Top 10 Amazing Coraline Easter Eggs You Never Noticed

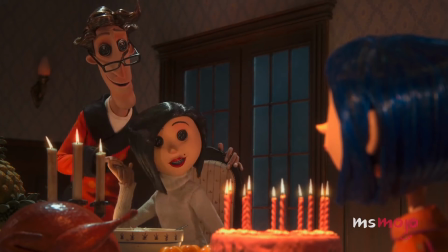[4:12]
After offering Coraline a delicious-looking welcome home cake, the other mother suggests that they all go out to play in the rain and mud.
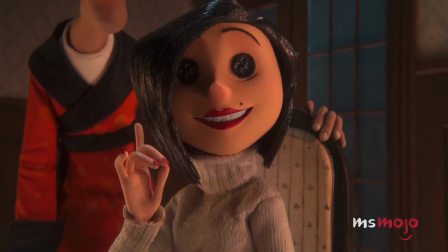[4:19]
When Coraline points out that it isn't raining, there's a sudden crack of lightning, and it starts to pour down. what rain?
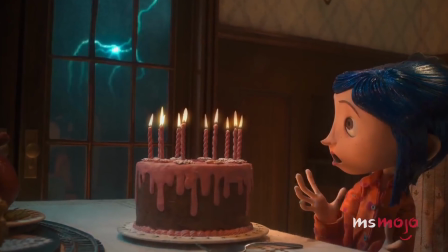[4:28]
It happens so fast you can't see it unless you're looking for it, but in the disappearing lightning is clearly a skeletal hand,
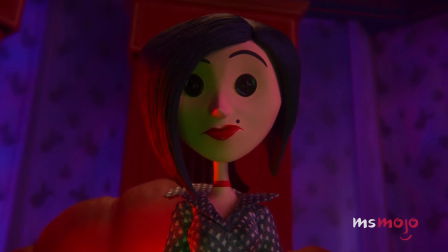[4:35]
much like the one that will follow Coraline into the real world later.
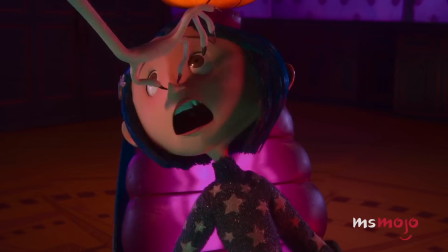[4:39]
This creepy hand is a hint as to the sinister power that the other mother wields, allowing her to shape the world around her.
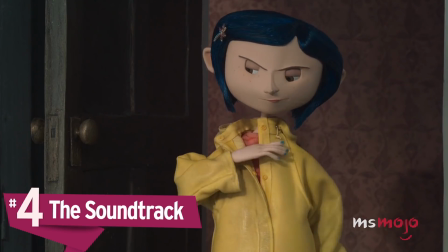[4:46]
Number 4. The soundtrack.
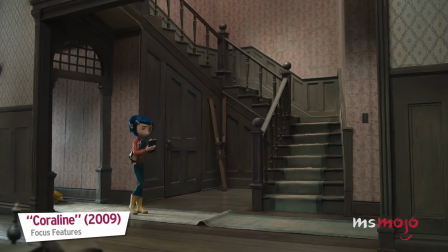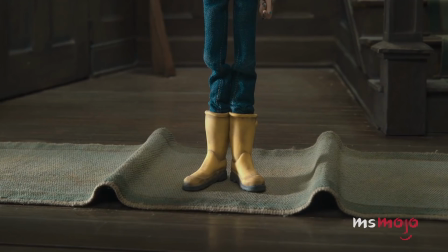[4:54]
While most people get caught up in the visual beauty of the movie, the soundtrack likewise deserves praise and attention.
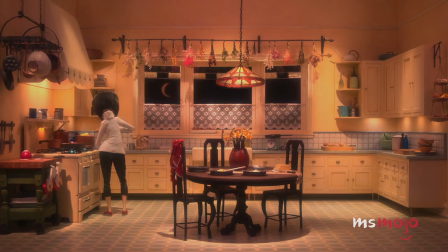[5:01]
The other mother seems to enjoy it too, as she hums the songs throughout.
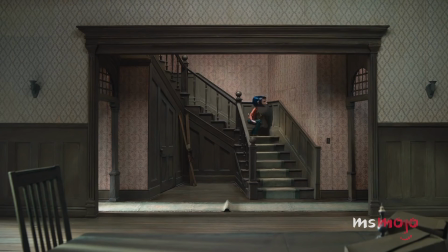[5:05]
Except for the song by the other father, more on that later, there are no real words in any of the tracks, even though it sounds like there are.
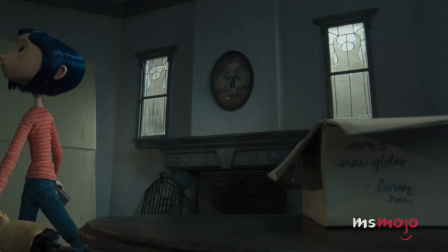[5:14]
For example, in the scene where Coraline explores the Pink Palace, a woman seems to sing in a foreign language,
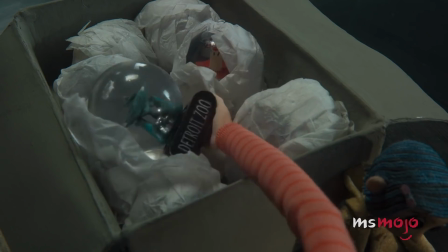[5:21]
with sounds that sometimes resemble French, but they're in fact complete gibberish.
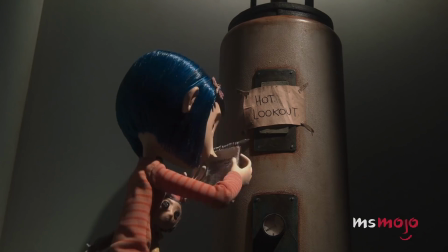[5:26]
By seeming real but not quite right, the lyrics give the film another disjointed, eerie layer.
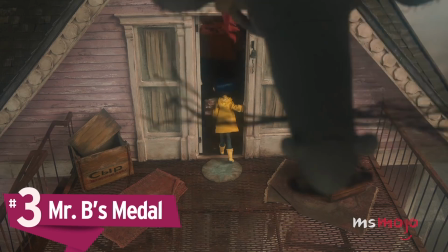[5:33]
Number 3. Mr. B's Medal.
Secret!
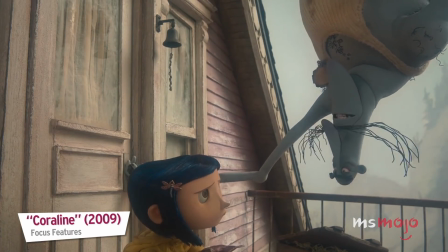[5:37]
The Pink Palace gives Coraline some fairly eccentric neighbors,
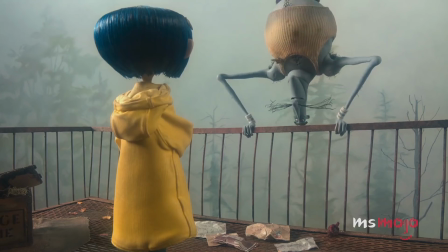[5:42]
but maybe the strangest is Mr. Babinski, or Mr. B for short.
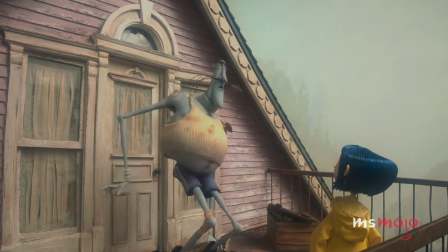[5:47]
The energetic spindle-legged Russian trains mice, or so he claims, and has blue-tinted skin.
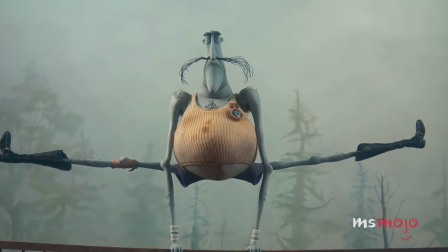[5:53]
With all that already out in the open, it's easy to dismiss the medal pinned on his dirty tank top as just another unique character feature.
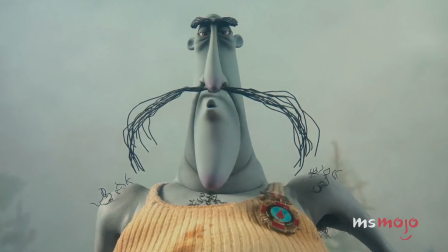[6:01]
However, closer inspection of the medal shows that it was the type given to those who
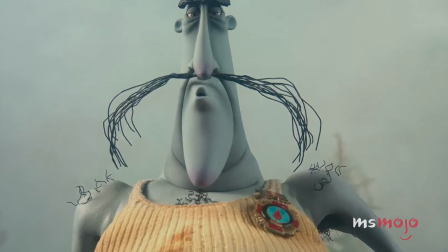[6:05]
participated in the cleanup after the Chernobyl nuclear disaster in 1986.
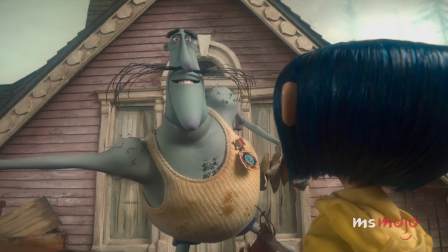[6:10]
Maybe all that radiation explains the blue skin.
До свидания, Caroline.
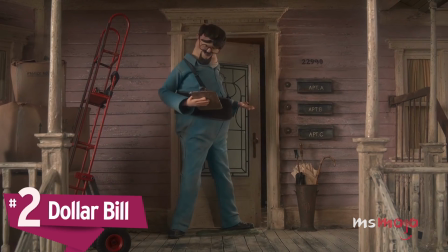[6:18]
Number 2. Dollar Bill.
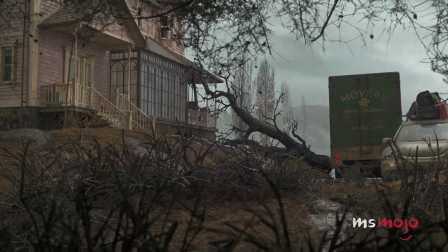[6:23]
Falling under the blink and you'll miss it category, this was clearly animators having a little fun.
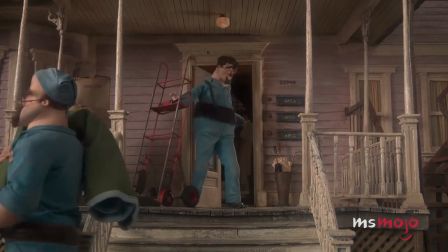[6:29]
After the Ranft brothers move the Jones into their new home, mover Joe patiently waits outside for a little tip.
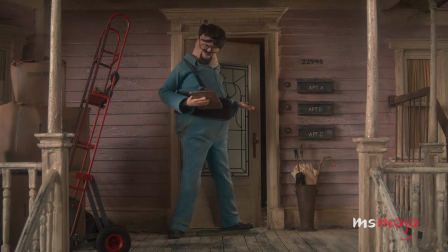[6:36]
A hand distractedly extends through the door and taps a bill into his palm. When he looks down, he sees that it's a measly $1.
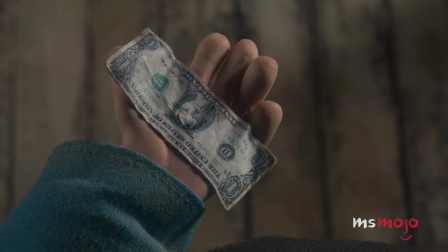[6:44]
Sigh indeed. Even though it looks like your typical American $1 bill, however,
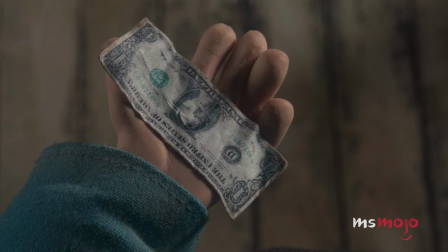[6:49]
that's not George Washington's face staring back up at audiences, but the film director Henry Selick's.
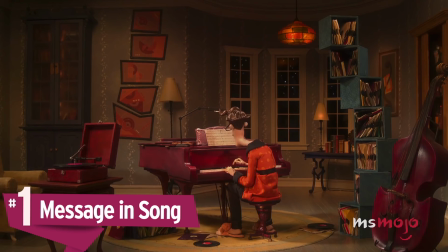[6:55]
Number 1. Message in Song.
Hello, Coraline.
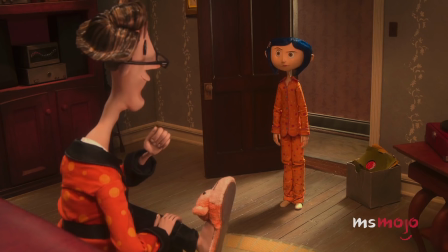[7:00]
While the final soundtrack for the film is for the most part all instrumental, this wasn't always meant to be the case.
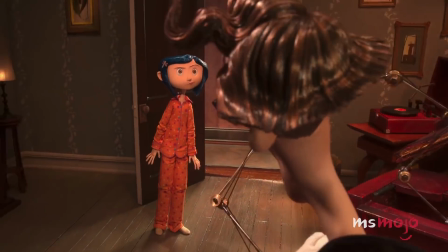[7:07]
Originally, the band They Might Be Giants created several songs for the movie that ultimately didn't make the cut.
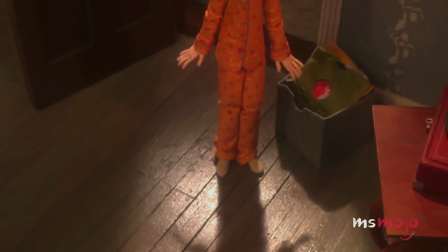[7:12]
One song that did remain, however, is the jaunty tune the other father plays for Coraline.
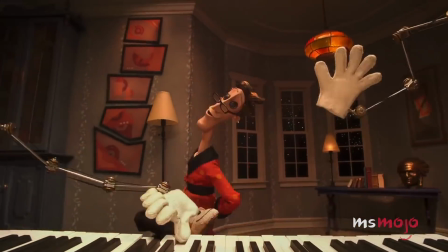[7:18]
It's so lively and upbeat, you almost don't notice how sinister the lyrics are.
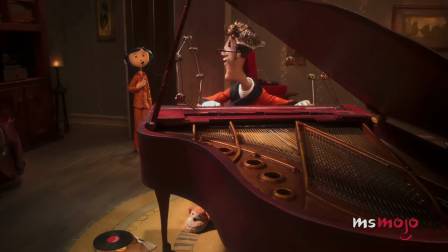[7:23]
As the piano plays, the other father sings about how she's a doll, cute as a button in the eyes of everyone, and their eyes will be on Coraline.
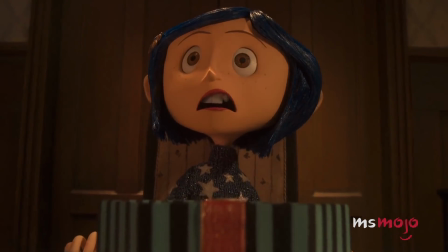[7:32]
It's too bad that the eyes they have in mind are the soul-stealing kind.
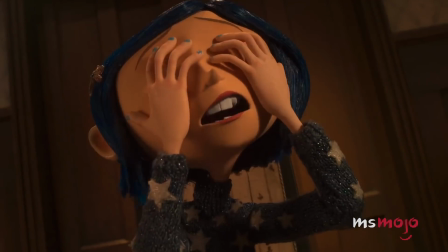[7:37] No way! You're not sewing buttons in my eyes! Oh, but we need a yes if you want to stay here.
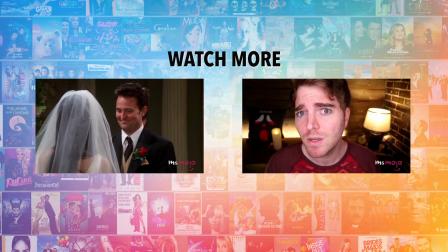[7:43]
Do you agree with our picks? Check out these other great clips from MsMojo and be sure to subscribe and ring the bell to be notified about our latest videos.